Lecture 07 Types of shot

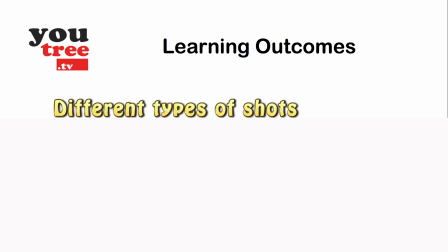0:08 In this lecture, you will learn about the different types of shots that are used as the art of the language of film. Effectively, shots are like the words of a language, which you will eventually learn how to construct into scenes that make up a video story.
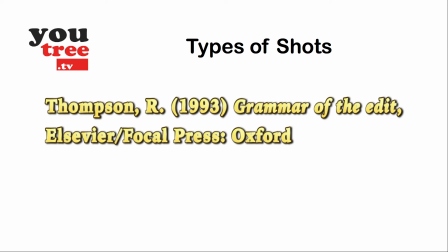0:23 Thompson suggests that all shots are subject to 4 elements, which in turn either move or are stationary.
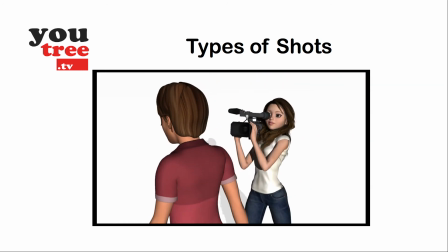0:29 These elements consist of the lens, camera, the camera mounting, and the subject being filmed.
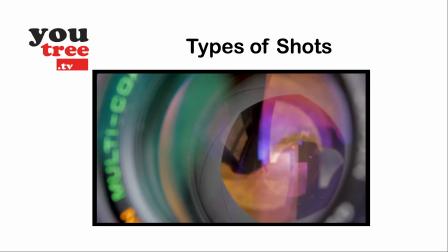0:36 All lenses consist of an aperture, whether static or adjustable, and lens elements, whether glass or plastic.
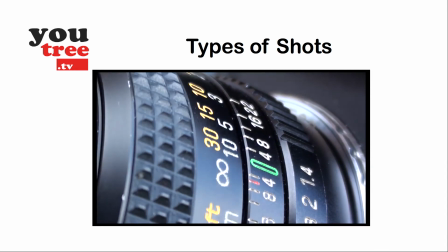0:43 Some lenses have fixed focal lengths, while others are capable of zooming in and out.
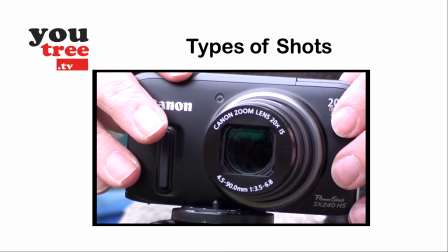0:48 Most smartphones, palm corders, compact cameras, and digital SLRs are able to focus,
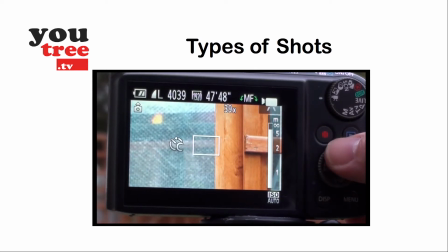0:54 whether automatically or manually, on objects at different focal lengths, which allows a lot of creativity in how the shot is taken.
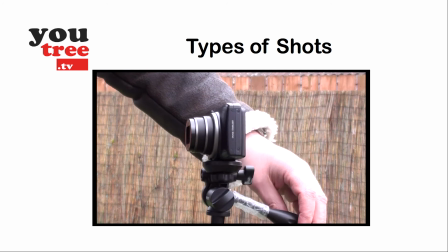1:02 Whether the camera is handheld or on tripod, it can be panned left to right or vice versa, and tilted up or down.
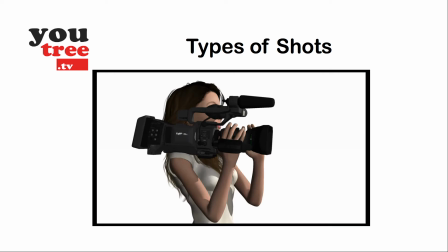1:11 Cameras can be mounted on one's shoulder, a tripod, a crane,
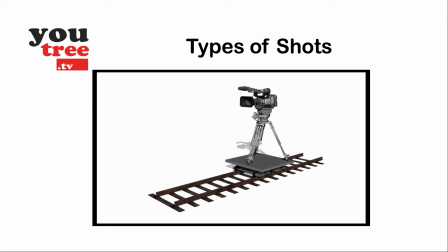1:16 or a dolly, giving the possibility for the camera to be tracked back or forward, or crabbed left or right.
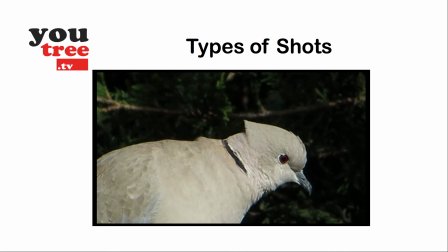1:24 The final element is the subject matter, be it a person, creature,
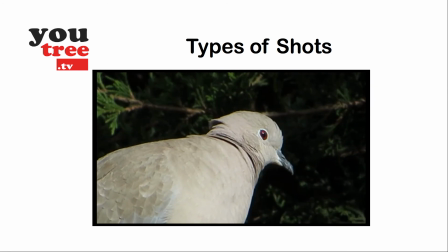1:29 or object, that can have motion and move inside the frame of the camera image.
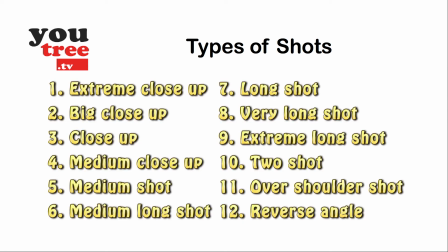1:33 There are effectively 12 types of shots that are used in the grammar of filmmaking. Each can be static or have movement, using a combination of the 4 elements mentioned above.
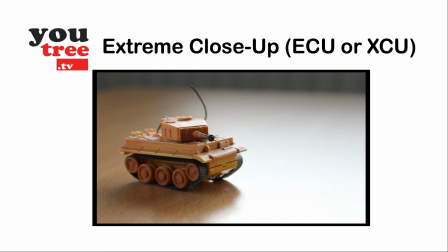1:43 The extreme close-up is not often used, but can provide details of small objects up close,
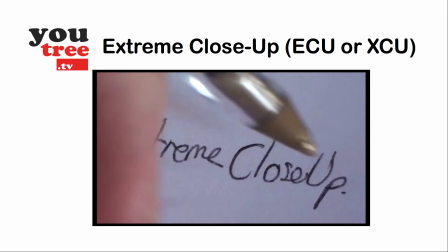1:49 such as an eye, the nib of a pen when writing, or insects that fill the screen.
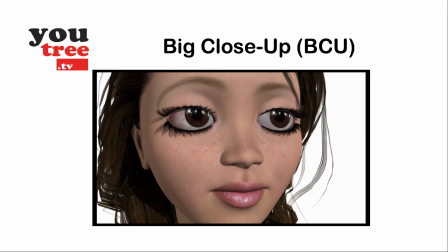1:54 Big close-ups are used to film the entire face, so all features are visible, but the chin and top of the head would be outside the frame composition.
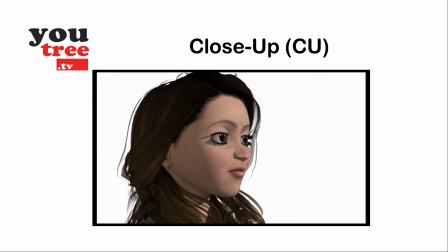2:03 A close-up is used to emphasize facial features and is framed so that shoulders are visible, but the top of the head is still cut off.
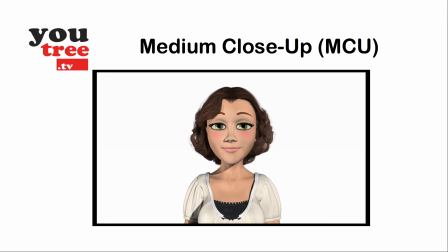2:11 A medium close-up can have the subject facing directly into camera or at a 3/4 profile.
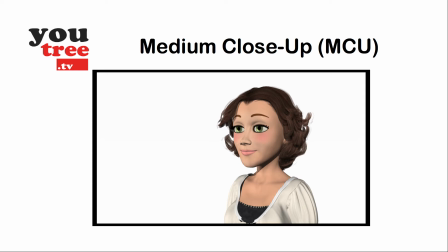2:17 The shot provides little headroom for the subject and is framed down between the person's armpit and elbow.
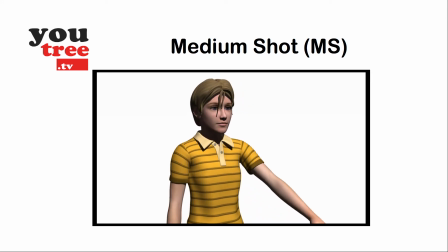2:22 The medium shot, also called the mid shot or waist shot, is commonly used due to the flexibility it provides cinematographers.
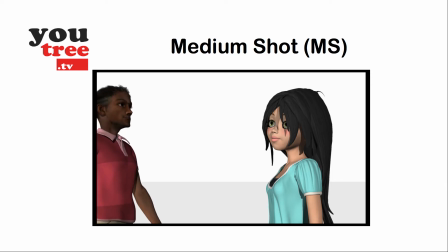2:30 Due to the space it provides in the frame, it also allows for 2 shots when a second person needs to be in frame, such as when a reporter is interviewing.
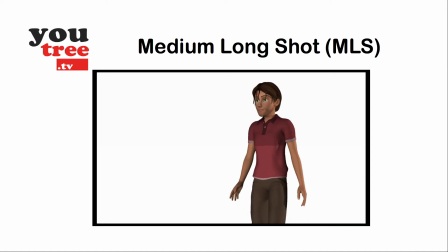2:39 Medium long shots are often used in moving shots when the subject is walking.
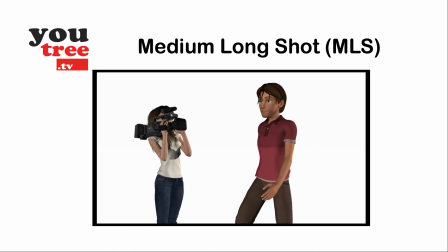2:43 The camera is framed from just above the subject's knees and allowing for sufficient headroom.
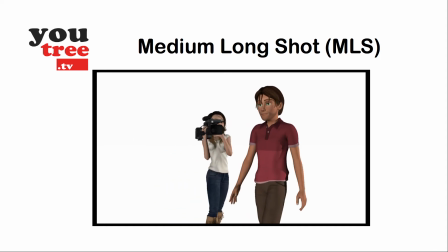2:48 If the shot is 3/4 view, then the subject is set off center with appropriate space provided in the direction the subject is walking into.
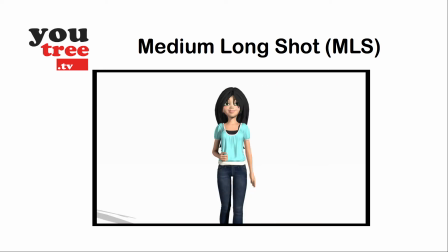2:56 If the subject is static, often they are placed in the center of shot.
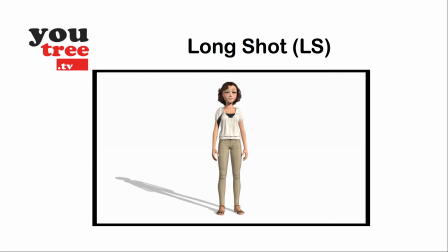3:00 In a long shot, the subject can still be recognized, even though the whole body, including feet and head, is visible, allowing for headroom.
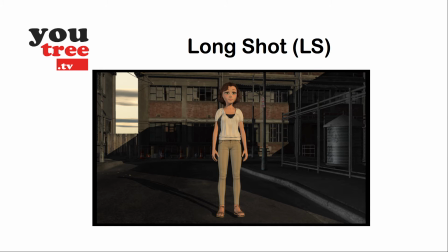3:08 The long shot is often used to establish the scene, providing the subject with flexibility for a wide range of movements.
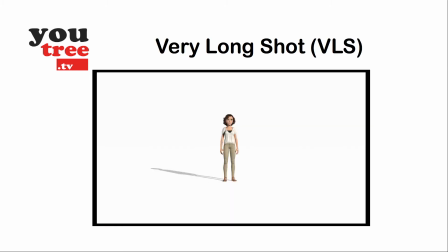3:15 In a very long shot, the subject is the furthest away they can be while still being recognized.
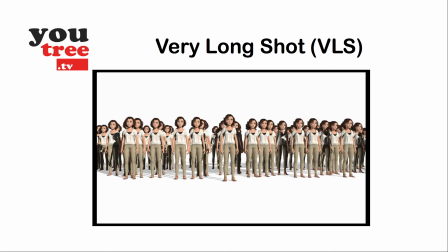3:20 This type of shot is also good for crowd scenes. In an extreme long shot, the subject is no longer recognizable.
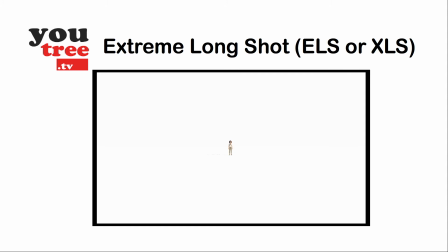3:28 This type of shot is good for setting up the geography of the scene.
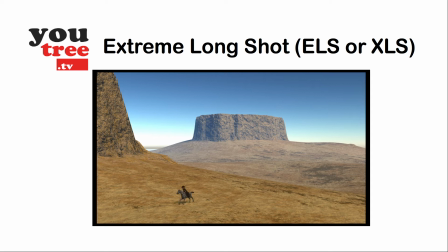3:32 Westerns often use this type of shot to demonstrate the vastness of the wilderness the lone cowboy is riding through.
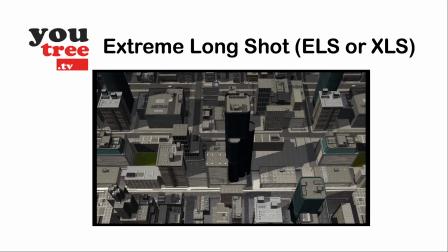3:38 It is also used where the story is set in a vast metropolis and the people seem like ants in a concrete jungle.
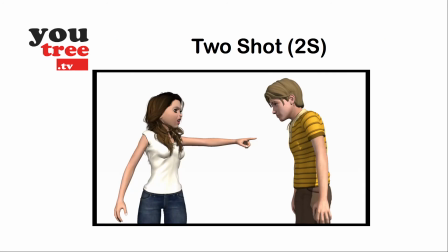3:47 The 2 shot contains 2 people, either standing opposite one another in profile or facing the camera.
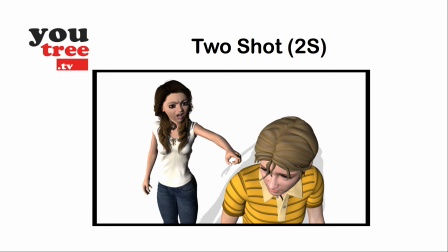3:53 The 2 shot can be set up in a range of variations using a combination with close-ups and medium shots.
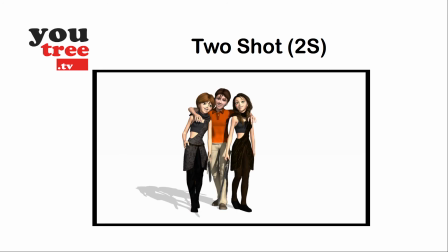4:00 Another option is the 3 shot, which contains 3 people in a shot. The over-the-shoulder type of shot is a development of the 2 shot.
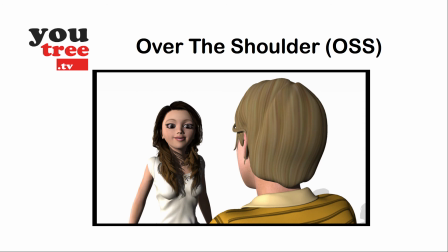4:08 This time the 2 people are facing one another.